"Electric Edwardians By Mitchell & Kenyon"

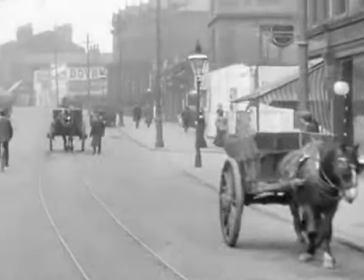(71:01)
Commissioned on April 10, 1904, this is one of the most vibrant and interesting scenes in the Mitchell and Kenyon Street films,
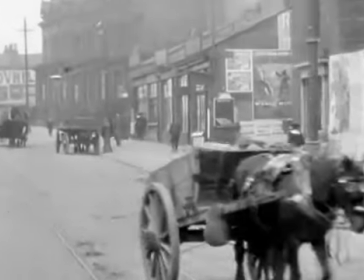(71:08)
showing not only the Phantom Ride, but also staging and elements of the film being
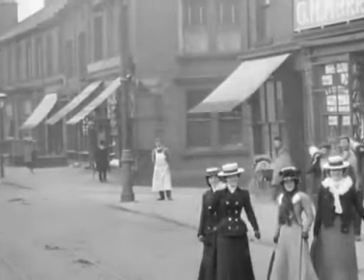(71:15)
suggested by the actions of the Mitchell and Kenyon cameramen in association with New Century Pictures,
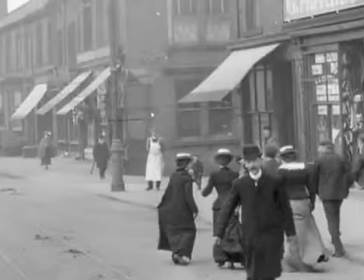(71:20)
as they then plant and encourage the girls to walk past the tram again in order to capture them on screen.
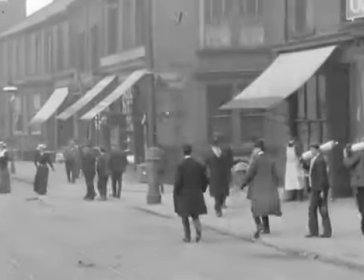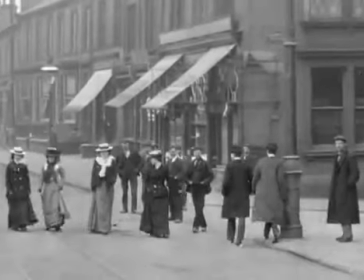(71:35)
They take us into the heart of the Edwardian city of Bradford and show us elements of consumer society,
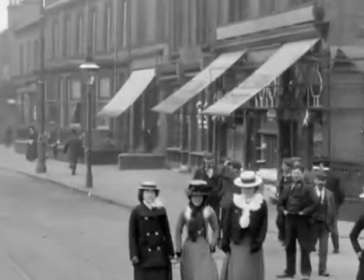(71:41)
in this case, three smartly dressed young girls walking down the road,
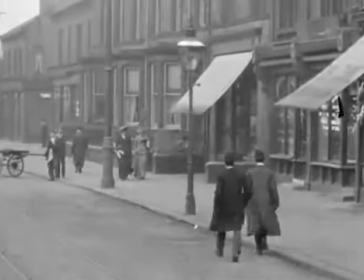(71:46)
and then the operators of New Century Pictures and Mitchell and Kenyon filmed parallel walking alongside the tram tracks and encouraging local people to
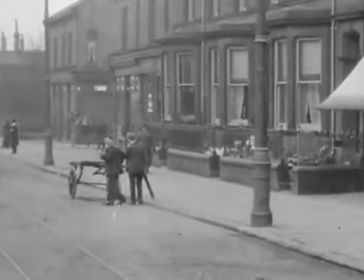(71:54)
respond to the camera on the side of the tram.
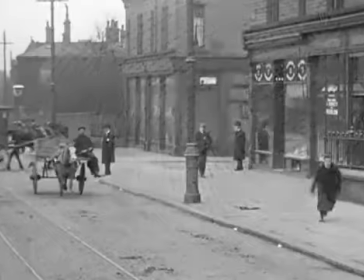(71:59)
The film was commissioned by Sidney Carter and shown at the St George's Hall in Bradford as part of a two-hour performance.
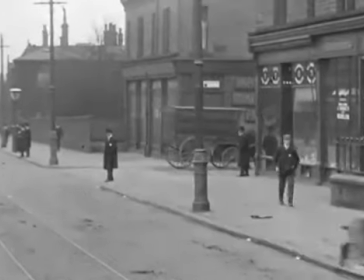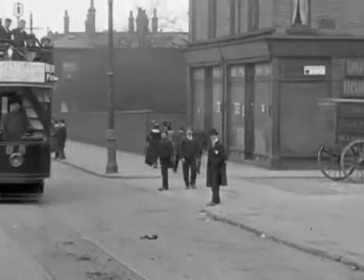(72:12)
It was advertised as local pictures of busy Bradford.
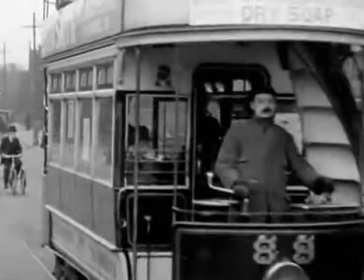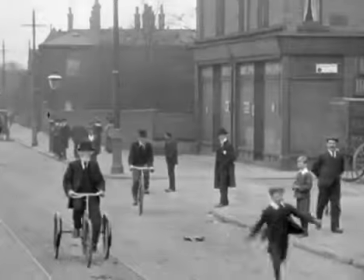(72:25)
illustrates the tram journey from Manningham Lane to Lister Park.
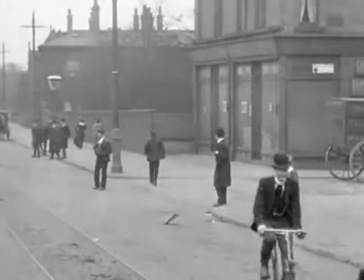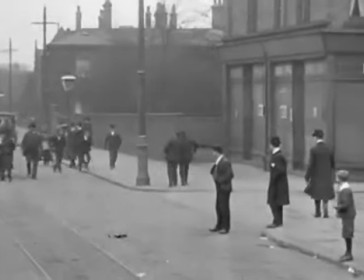(72:36)
It shows the highly skilled level of showmanship,
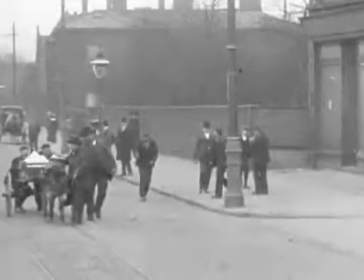(72:39)
and actually is a rare example of both a phantom ride and an industrial city centre scene.
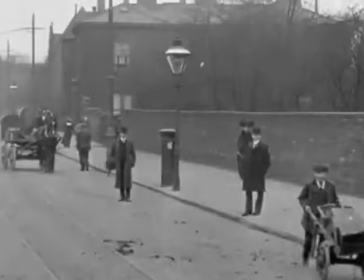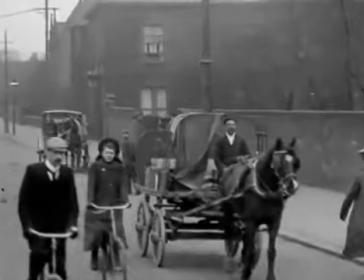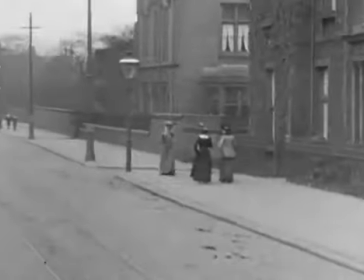(73:00)
Mitchell and Kenyon were probably of the opinion that a phantom ride in itself was not just a good enough attraction of a local film.
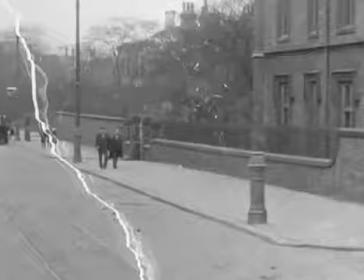(73:07)
However, then they incorporated elements of the audience by actually having them appear alongside the tram.
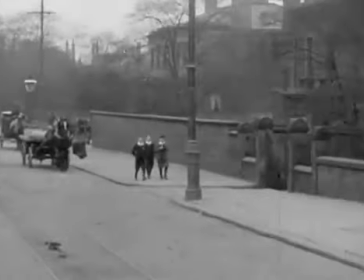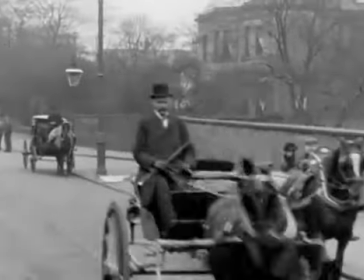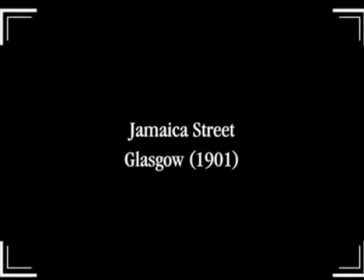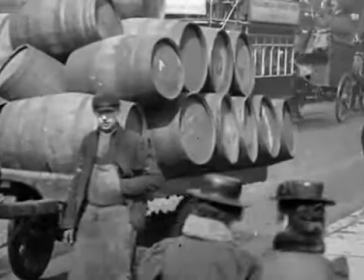(73:36)
Jamaica Street, Glasgow, one of the most important streets in the centre of Glasgow,
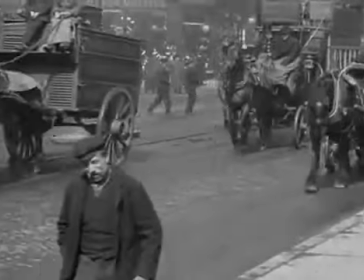(73:40)
filmed April 1901 by our old friend Mr. Thomas, and is reminiscent of some of the earlier street films in the collection.
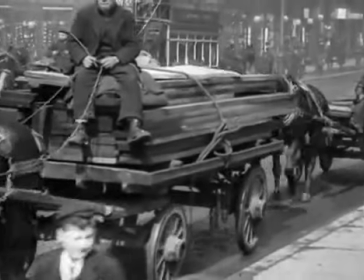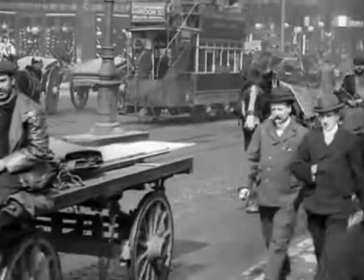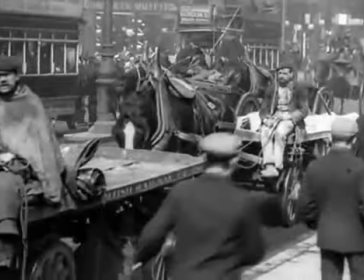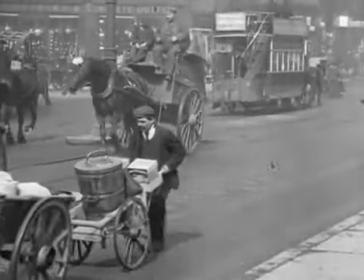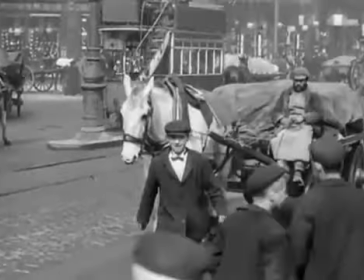(74:20)
Although earlier films of Glasgow exist, this is perhaps one of the most beautiful,
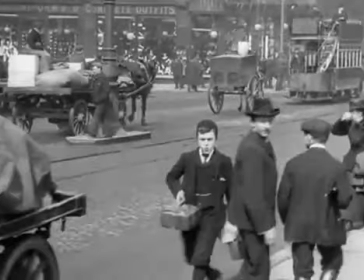(74:25)
showing a cross-section of urban life, people going about their busy life, and the way the traffic flows.
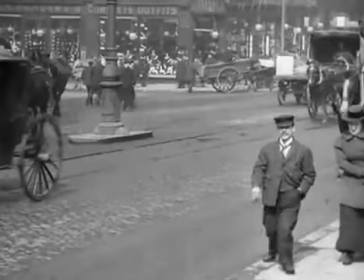(74:33)
Traffic are flowing in 1901 at a far more rapid pace than a modern-day scene of Glasgow.